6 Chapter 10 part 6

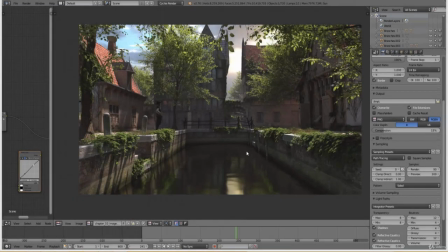Hello and welcome to part 6 of chapter 10. So we have a new image and a quick review. The ivy does a great work, same for the lighting and the trees,
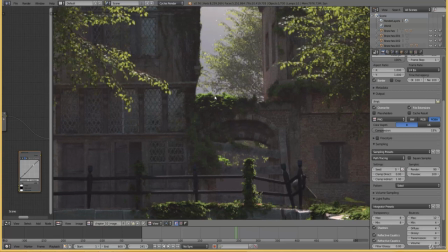because we can see some nice light streaks on this ivy, what created nice depth on this side as well.
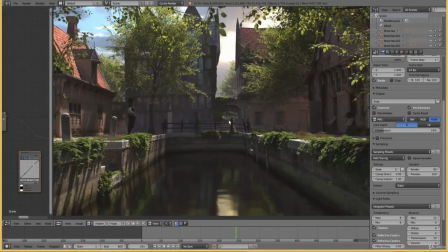Can be improved, but it works. And overall, I think we're getting closer to a nice result.
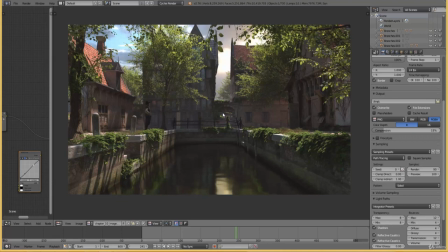But we still need to improve some parts, so we're not there yet, but we're getting closer. So the next thing that I like to do is still tweaking a little bit of the ivy, because now there are some empty spots there and here, and it looks more that they're put there.
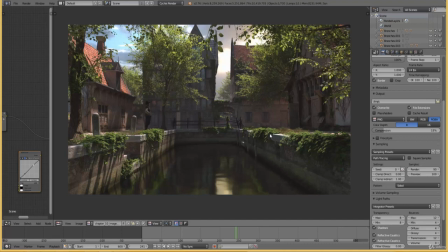So why is there no ivy on this place? So think about it. I have to put some ivy on this house because now it looks a bit empty.
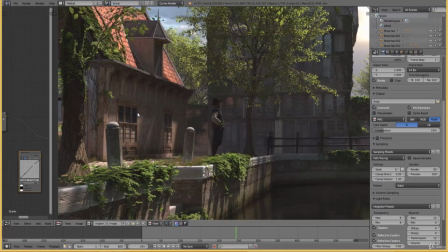And it shouldn't be, because I don't know why there is no empty, why there's no ivy on this building.
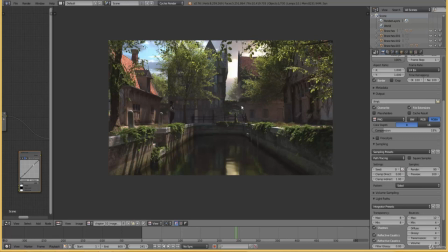So, and we're going to focus on volume scattering fog, and how that works.
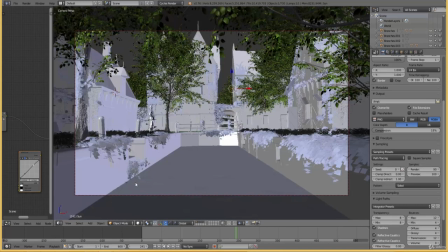So we go to the viewport, and we'll take a look at this building
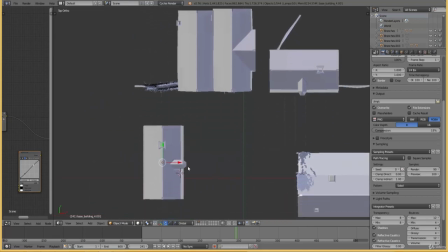to add ivy, and I will pause it, because yeah, you know how to add ivy and how to tweak it.
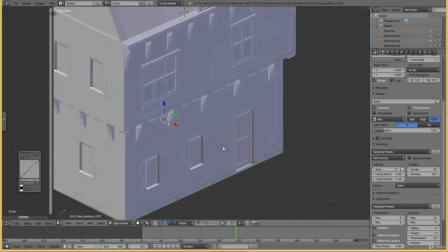I just wanted to show you that we want to have something on this spot.
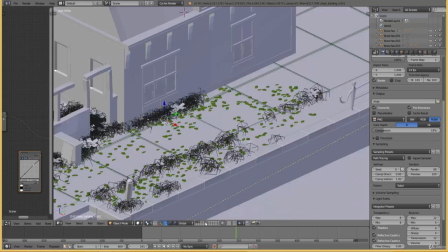And it's strange because I thought I already added the ivy, but I can't see it.
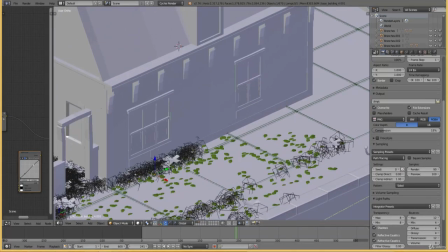That's strange. So I will pause the video and back in a second. So welcome back.
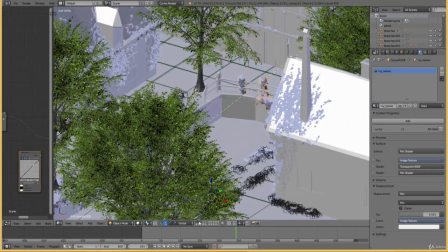Yeah, I added some ivy on the building. You can see it right there. And if I go to the second layer, and we need to wait a little bit because all that ivy eats our computer totally.
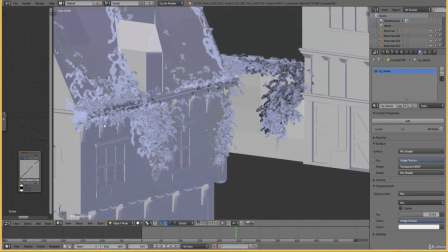So the ivy on the building does a great job because it's wrapping on the ceiling, on the border.
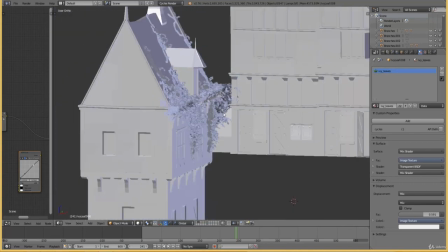So it looks very well.
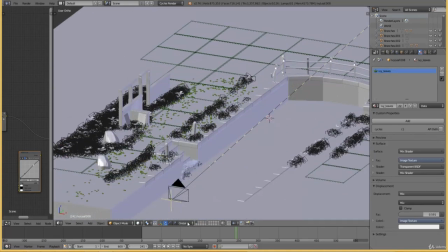And if we take a look at the canal and we apply, I changed some ivy.
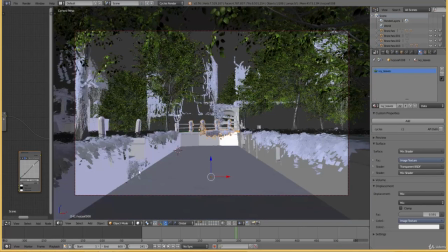So there are no more empty spaces, so that will look way better.
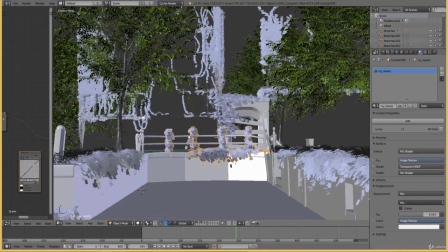And I added some extra ivy on the railing. So yeah, that's the nature part,
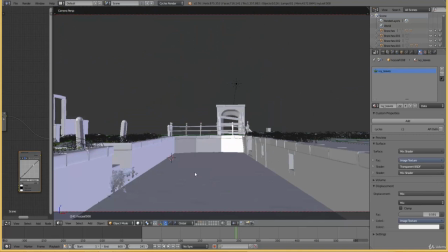and we will continue focusing on volume fog.
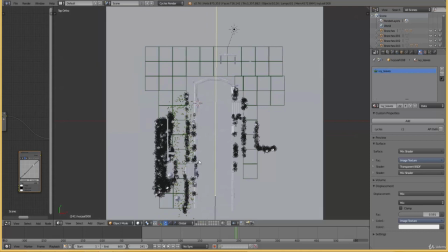So in the environment chapter, I already explained how that works.
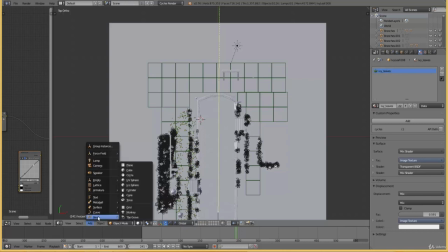So we will do that again. We go add a cylinder. Go to add mesh and start displaying. We go to add mesh and we add a cylinder.
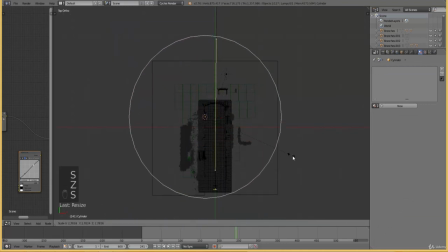And we want the cylinder to be something like this. So when we apply the nature, we even want a bit more. Everything needs to be inside this cube because we will fill this cylinder with fog.
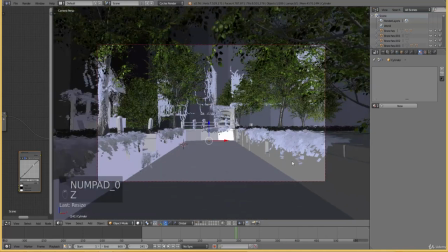And we go to the viewport and make it a bit smaller.
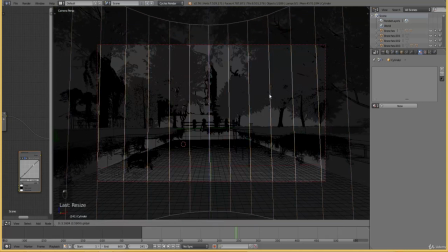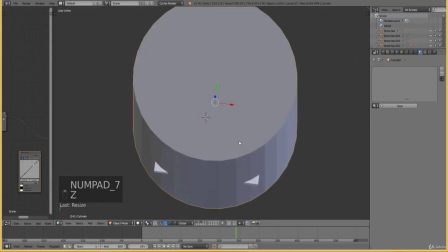Something like this scale. And now we go to the cube and make this bounce.
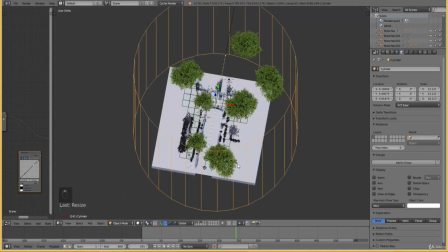Oh no, wire. There we go. So my viewport is kind of heavy.
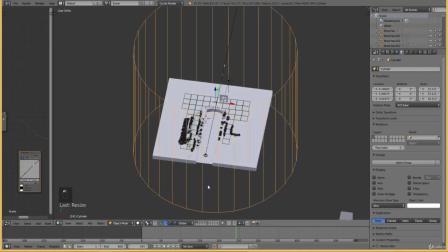And I will select just the first layer to speed it up. I don't know why this cube is there.
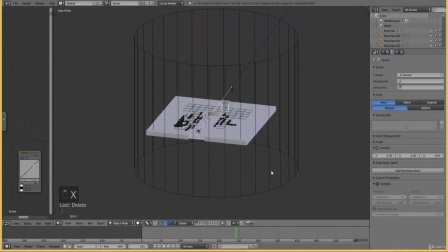Just delete it. You don't want. And give it a name like fog. Fog. Right. We go to the material settings.